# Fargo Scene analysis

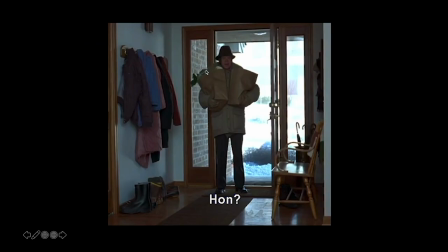[4:05]
All right, I hear I'm back, so I want to talk about this one instance where he says, Hon. It struck me as very odd, because he knows that his wife's going to be kidnapped. So let me play the clip for you one more time so you see what I mean.
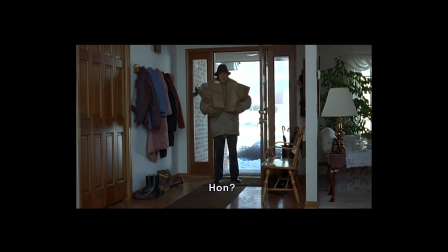[4:22] Hon!
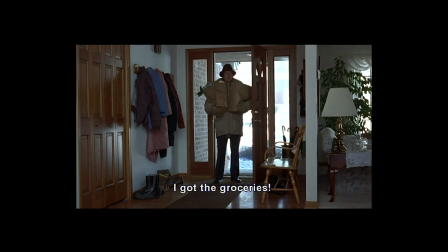[4:26] Got the groceries!
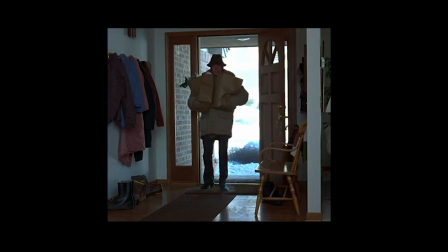[4:28]
So when Jerry enters the house, the first thing he does is stomp off his shoes, take off the snow off,
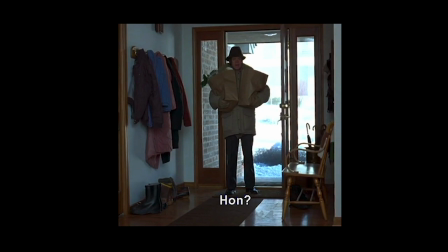[4:36]
says hon, and he mentions that he got the groceries. So in the beginning of the film, Jerry enters the house with groceries and to greet his wife who's already at home with her father.
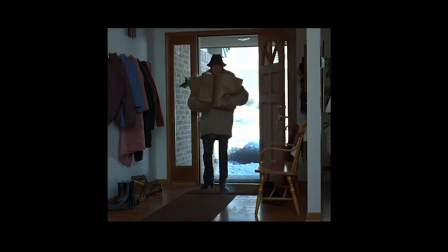[4:48]
He has his routine about telling her about his day.
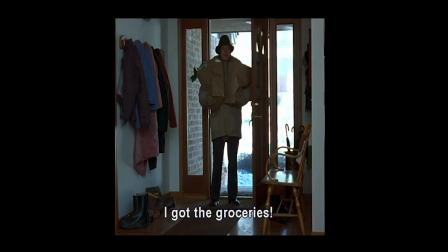[4:52]
but in this instance Jerry's already made the plan to have his wife kidnapped and what struck me is odd that he still plays with this routine where he expects his wife to be there even though he already made plans for her not to be there anymore.
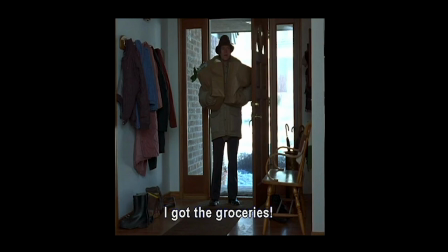[5:08]
I think that Jerry's maybe a bit lonely seeking for companionship and he took his wife for granted who was always there for him. So now we see that Jerry never really thinks his plan through an indication of that but he shows no remorse right now
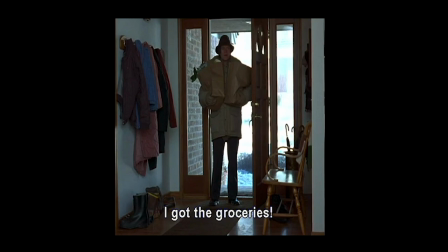[5:22]
or no surprise that she did not answer because in the next clip you'll see what happens when he investigates the house.
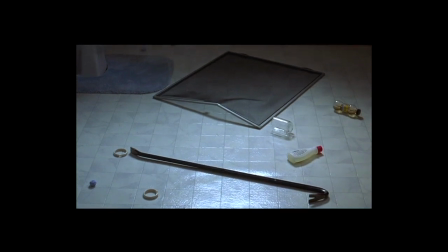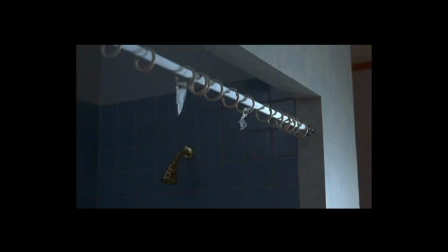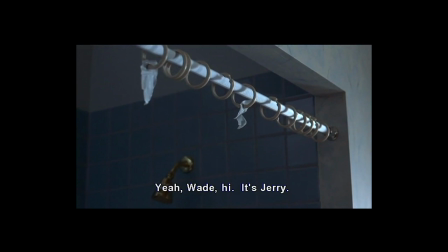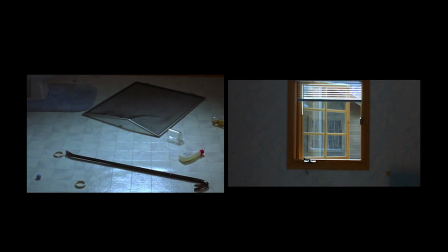[5:49]
So in the bathroom we see on the floor that the robbers left the crowbar, the window screens off, the windows open, and this will foreshadow Jerry's end in the movie when he tries to escape from the window from the police and he fails.
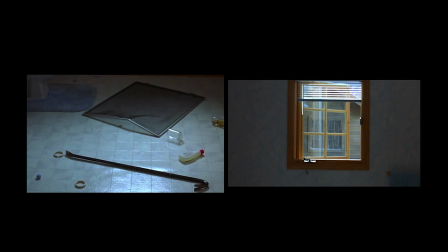[6:05]
So we thought we should um put the like as a little clue for the audience members how Jerry's fate's gonna end but with this struggle we see that Jerry now finds out that Jean was probably hurt in his process of the kidnapping and then from the next shot I'm going to show like
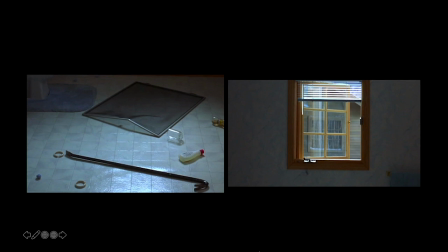[6:22]
this Jerry's expression to this violent scene so what really struck me was
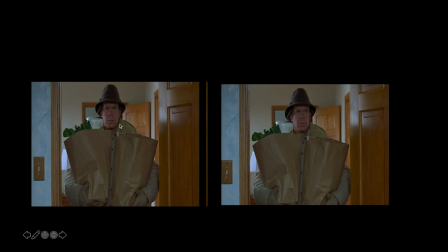[6:27]
Jerry's two faces he makes his first devoid expression and the second one is like more curiosity gaze towards upwards toward the missing shower curtain in this next shot you'll see the empty shower rod and the curtain on the ground which
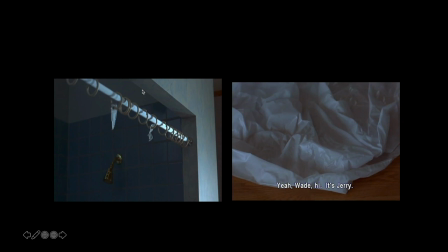[6:43]
transitions to Jerry talking to his father-in-law about Jean's kidnapping but he practiced it practices it to seem more surprised he had no involvement in
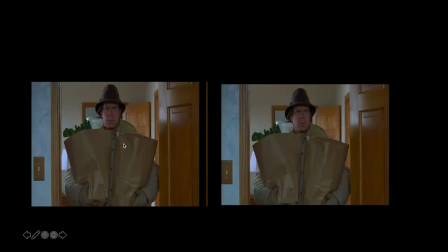[6:53]
it but the main point I want to get across the scene it's Jerry's emotion he's calm shows no nervousness it seems we all going according to plan but his emotions are and stick in a structure is gonna change
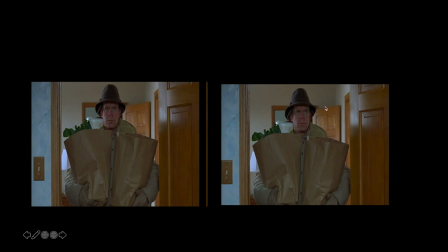[7:10]
in the next scene which shows what happens after the murder of his father-in-law
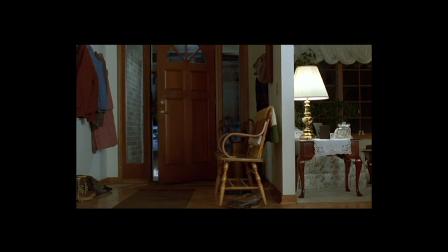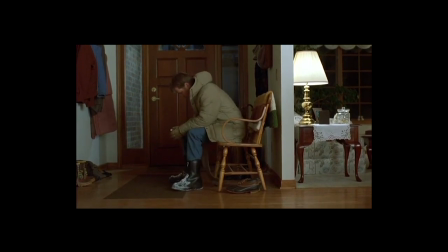Yeah. Stan Grossman called. Yeah, okay. Twice. Oh, okay. Is everything okay?
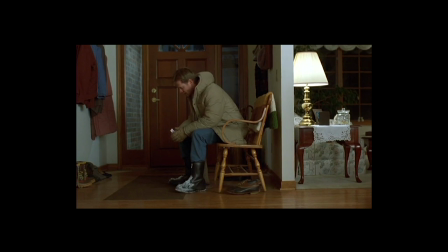[7:49] Yeah. Are you calling Stan? Well, I'm...I'm going to bed now.